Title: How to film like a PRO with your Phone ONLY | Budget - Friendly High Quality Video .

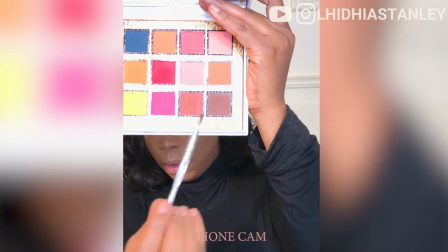you have in mind that the clip should be longer
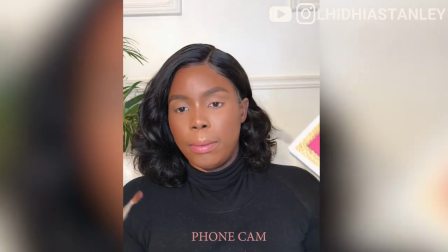but not too long so say you want to say oh this is how I blend out my
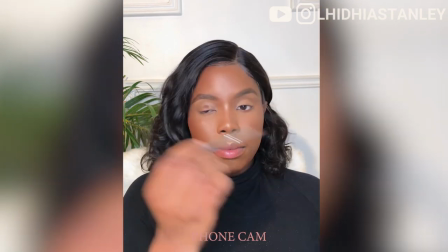crease I use this color this color and then you'll show different
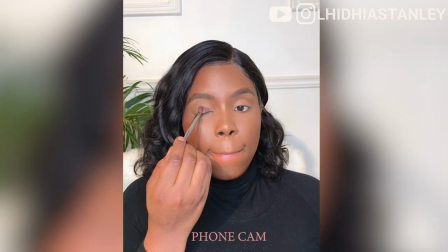clips of you using that color and that's it don't record say 20 minute clips
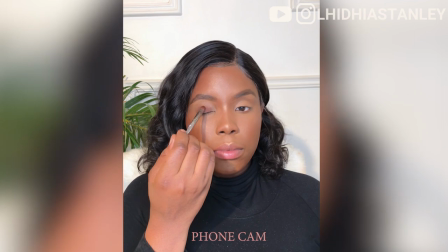on your phone for one is going to fill up your phone memory and for two is going to be difficult to edit trust
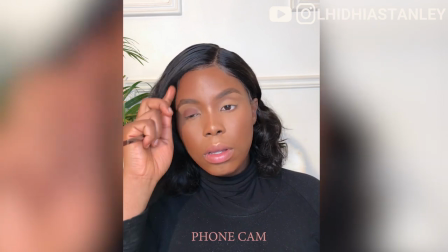me so shorter clips it's better and faster editing for you so
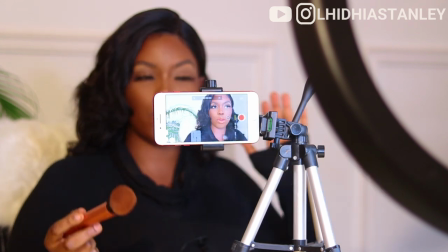this is what it looks like when you're recording for your for YouTube on your phone like landscape mode and it's better this way for YouTube
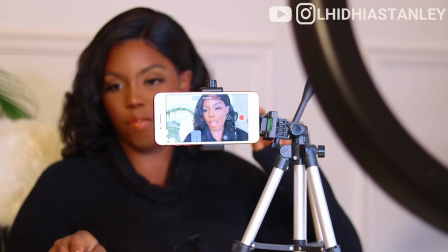so that it fills up the entire screen usually I've never done this because I've not filmed in my phone for YouTube but if you want to record for
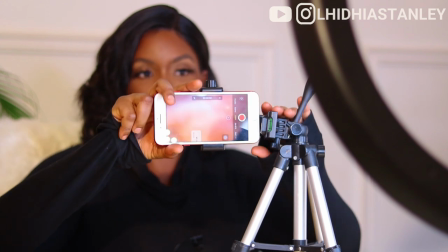YouTube this is how your phone should be let me show you how to do if you want to record for instagram just portrait mode just turn it around that's all just
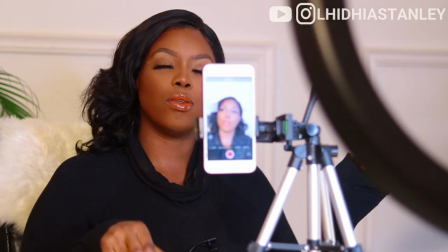turning it around and that's all so this is what it looks like recording for
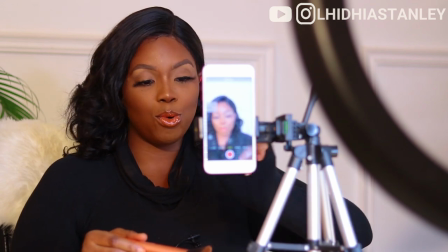instagram in portrait mode or vertical mode very
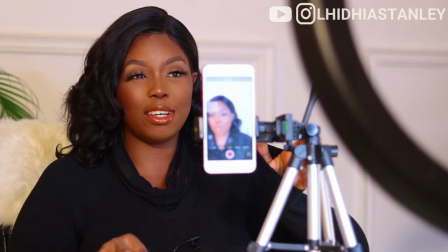important that you make sure your camera is like this this is the best way so that you don't have to worry about trimming it or making it you know zooming it
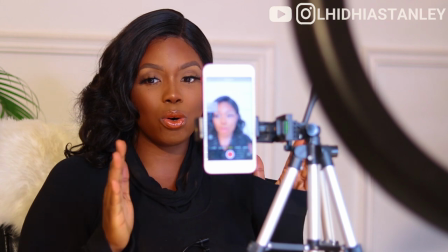in and then losing quality as well make sure that you just record in portrait mode from the beginning if you know you're
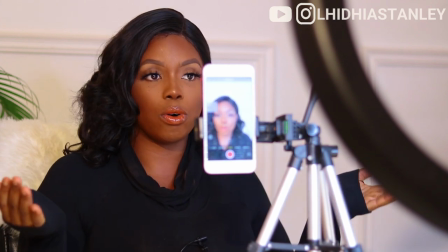just recording for instagram this is how i record for instagram all the
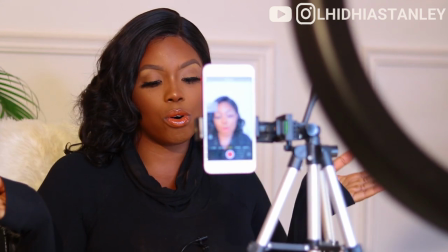time my instagram igtv videos this is how i record so while filming as well you can kind of see the
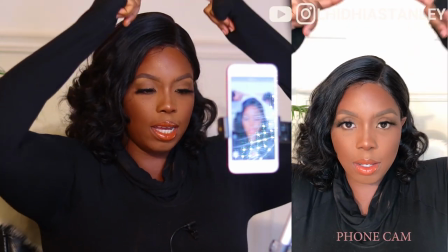angle like the space in between my head and the top of my phone i like to film this way i
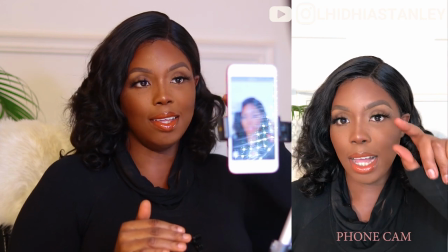like to make sure that I give that space so that when I'm done editing you know there's the part where the app puts in the editing
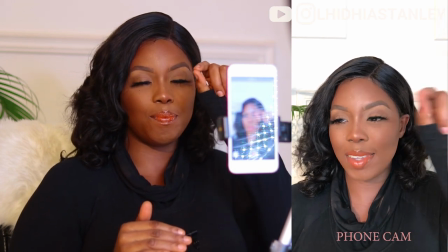app that we're going to be using for this class there's a power where it puts in the handle so I just the handle comes up here so
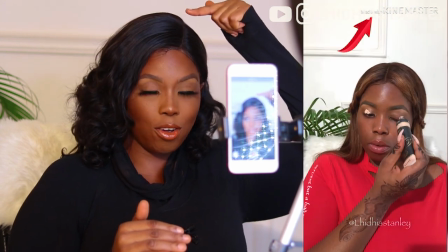once at about this height here so once you put in or once I put in the video and I'm editing and I'm done editing and I want to post on Instagram
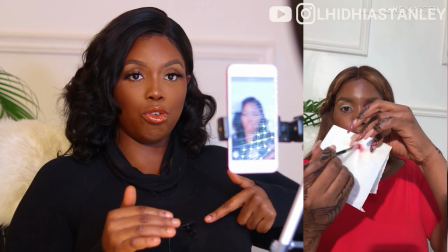there's no way from where my head starts to where my shoulder stops it's not going to fill in the instagram screen thereby
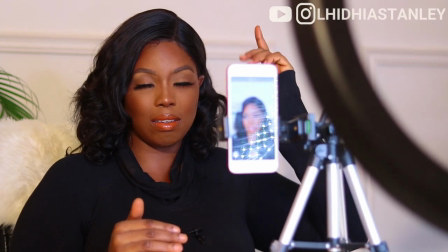eliminating that extra at skinomaster or whatever adobe
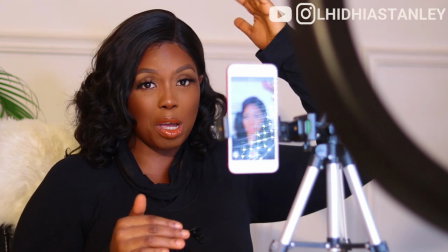whatever at you understand what i'm saying that's why i put it and another reason why i give
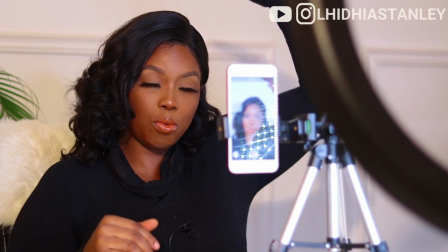sufficient headroom because this is called the headroom here to here it's called the headroom so another
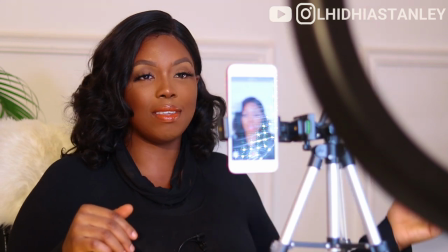reason why i give sufficient headroom space is because um it also
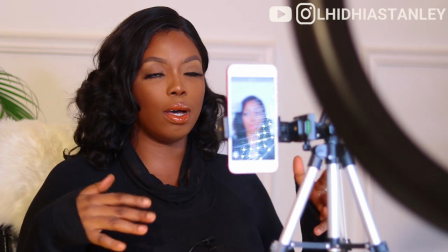helps me like make sure that my head is not cut off in my videos so um yeah i make sure that i give that sufficient headroom so that it
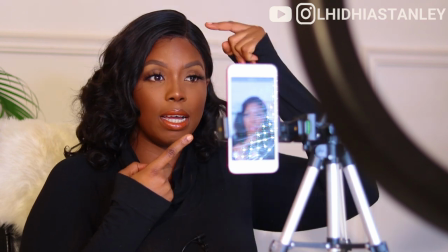eliminates the possibilities of me not having like my head cut off it also make sure that the app handle the handle of the app
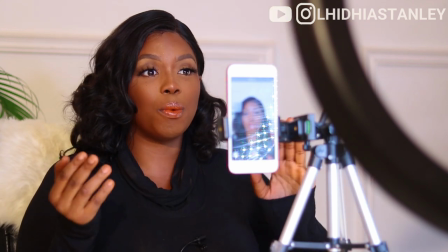clear is not in my videos you know and then three it also helps me maintain like a certain position throughout like if
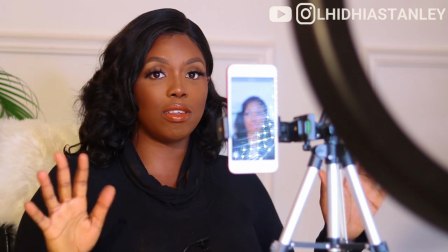the camera is too close and to the point where your head moves moves it's going to look crazy but this way making sure your position is like this with this tripod
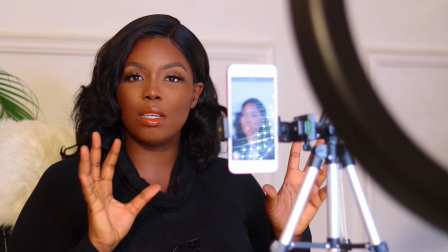and all of that it ensures that you maintain a seemingly constant position throughout the
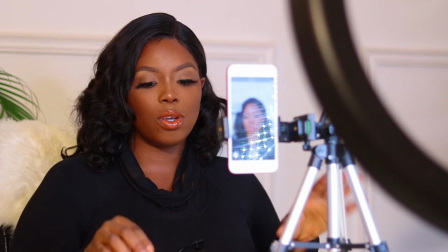footages that you were recording so yeah so
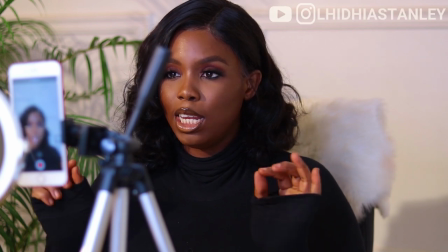while recording is very paramount that you clean your camera this is a clip of me
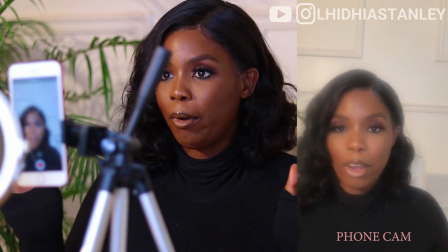recording without cleaning my camera you can see how blurry it is and this comes from
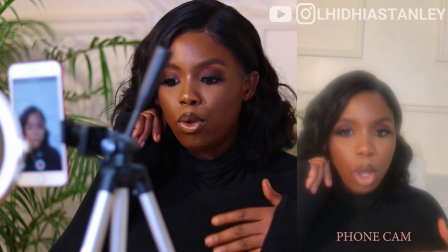when you pick up your phone to answer a call while your phone is in your pocket when
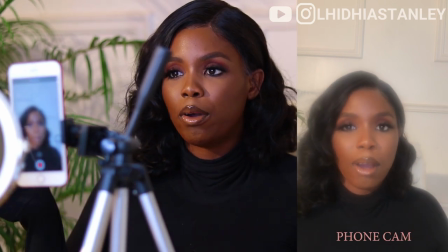you eat and your fingerprint touches your camera which happens all the time
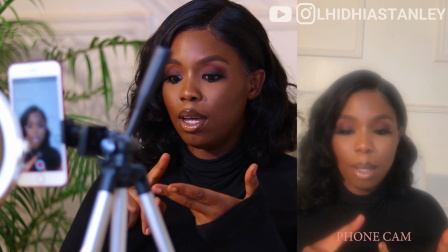for taking pictures for taking videos is very important that every
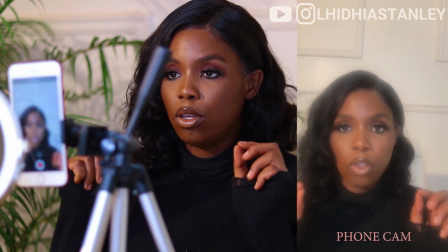single time you want to clean your every single time you want to